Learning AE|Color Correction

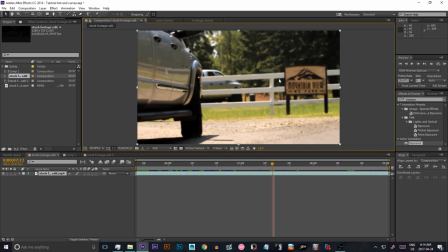[0:07]
Hey guys, what's up? Shamar here, and today I will bring you guys another tutorial today. And today we're going to learn how to make some basic color correction within After Effects. So before I start, what is color correction? Well, color correction pretty much is just
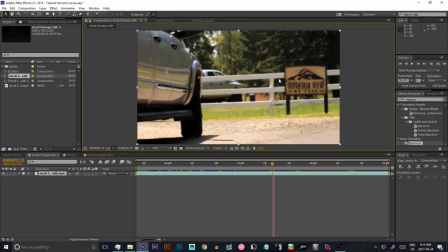[0:23]
modifying or adjusting the colors within a certain scene just to match the mood that you want to convey to your audience. So let's say inside of this scene, I'm going to use the same clip from the last tutorial, but let's say in this scene I want to make it a little more brighter or sunnier,
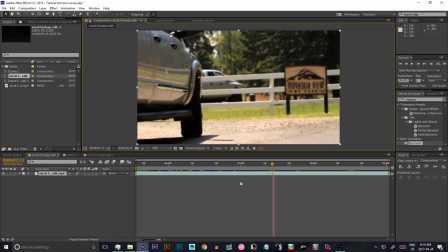[0:40]
or I want to make it a little more darker. That's when I would use some basic color correction to do this. Now in the future there will be tutorials on how to use the more mainstream color correction tools such as magic bullet looks, but you do have to buy that or purchase that or find a way to get it.
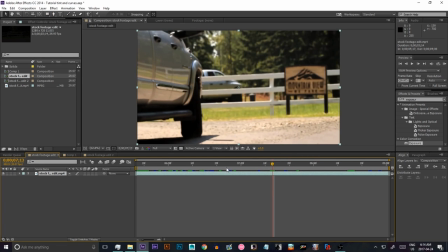[0:58]
And I know not everyone is willing to spend money on stuff, so that's why I want to give you guys this basic tutorial first on how to just make some simple color correction that looks just as nice as the magic bullet looks. So starting off, we're gonna need to make some adjustment layers.
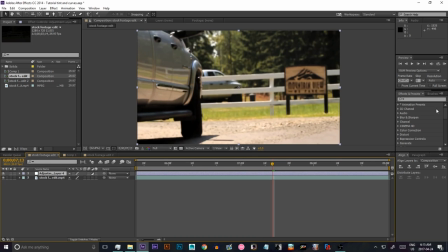[1:14]
So you're gonna hit Control Alt Y or Command Option Y if you're on Mac, and you're gonna make your first adjustment layer. Okay, now you're gonna go to your effects and you're gonna type in tint. Gonna put that on top, and then you're also gonna type in curves.
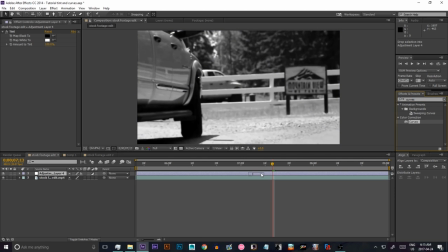[1:33]
Gonna put that also on it. Alright, so as you see, when I have the tint, automatically it's black and white. Okay, so this might be the look you want to go for, but typically we don't want it to be black and white at the start.
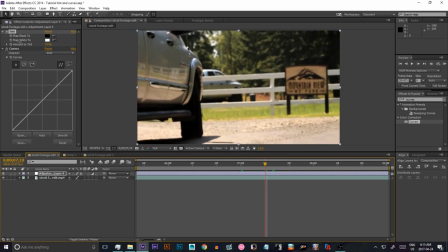[1:50]
So we're gonna change the tint. It's gonna go really low because you want it to be some color, so like around depending how you want it to be. So let's say if I want the mood to be really happy, I'd probably keep the tint at like around 6. Alright, from here with curves, with curves it all depends on where you want the light.
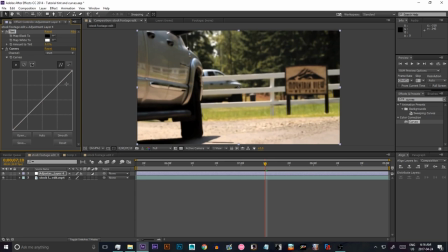[2:08]
So let's say if I want the light to be up here, I'd grab this quadrant of the line, bring it up.
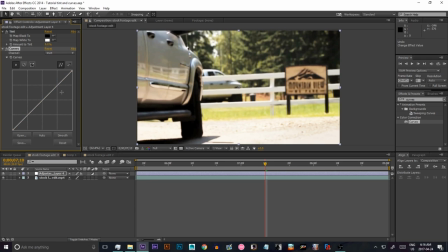[2:16]
You see how I brought it up really bright. Same thing if I was to bring it down, but bring it down more. Alright, and I could customize it as much as I want. If I want the light to come from the middle, bring it up from the middle.
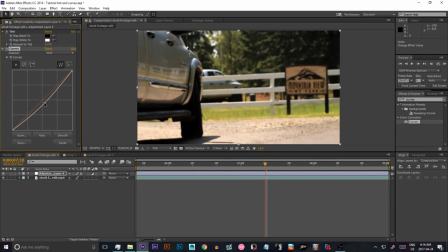[2:29]
If I want it to come down, stuff like that.
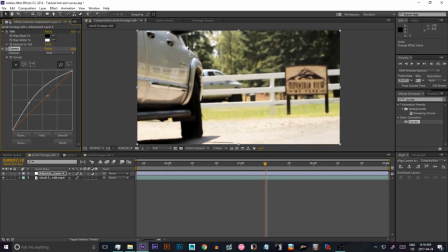[2:31]
Alright, and if it messes up, let's say you do it's really bad, you just reset and the line becomes straight again.
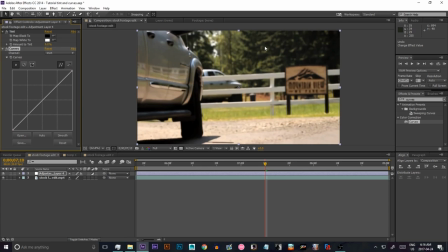[2:39]
Alright, so what I want for this one, I kind of want there to be a little light at the top, not too much though because it's really bright outside. And let's try having a little, oh, that does not look too well.
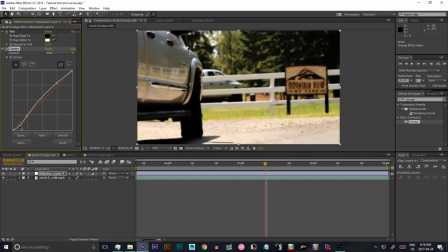[2:55]
Yeah, like around there. Let's see how about down here. Yeah, no, I don't want it like that. Okay, so it's a lot of guessing. Well, I would say guessing testing, but it's a lot of experimenting with color correction, because color correction is really unique in terms of it's really hard to recreate someone else's color correction.
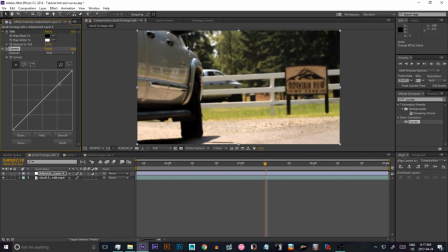[3:14]
You can make similar color correction, but it's really hard to remake someone just because the values are just so significant and they can change really differently. So for this one, I'm actually going to put a little more tint up. I want to make it a little more of a saturated feel, if you understand what I'm saying.
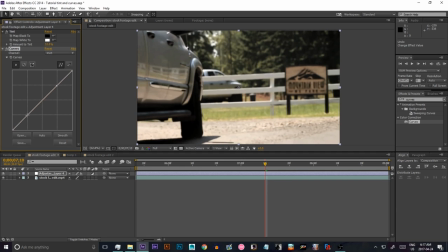[3:30]
So right here, you can see right down there, tones right around here. Right, and it's always good to go around different scenes, because how it may look in one part, it may look better.
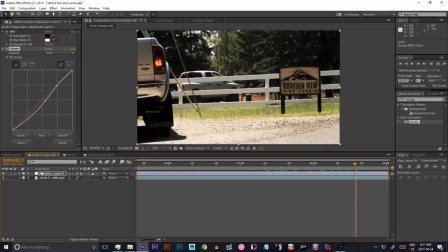[3:42]
Guys, like how you see the light right here, the light looks kind of different. Alright, so I can toggle this off and see, okay, do I want it to be that dark? I kind of like this feel because the tones are evened out. When I turn off the layer, you see that
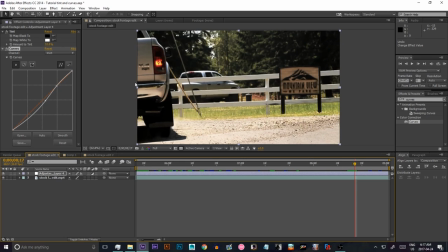[3:56]
everything is the same, but when I turn it on, you see that the truck itself blends in a little differently. So that's really nice. So this, for this one, didn't have to really add too much. It really helps because there's a lot of natural lighting, so I don't have to add any real lights of my own.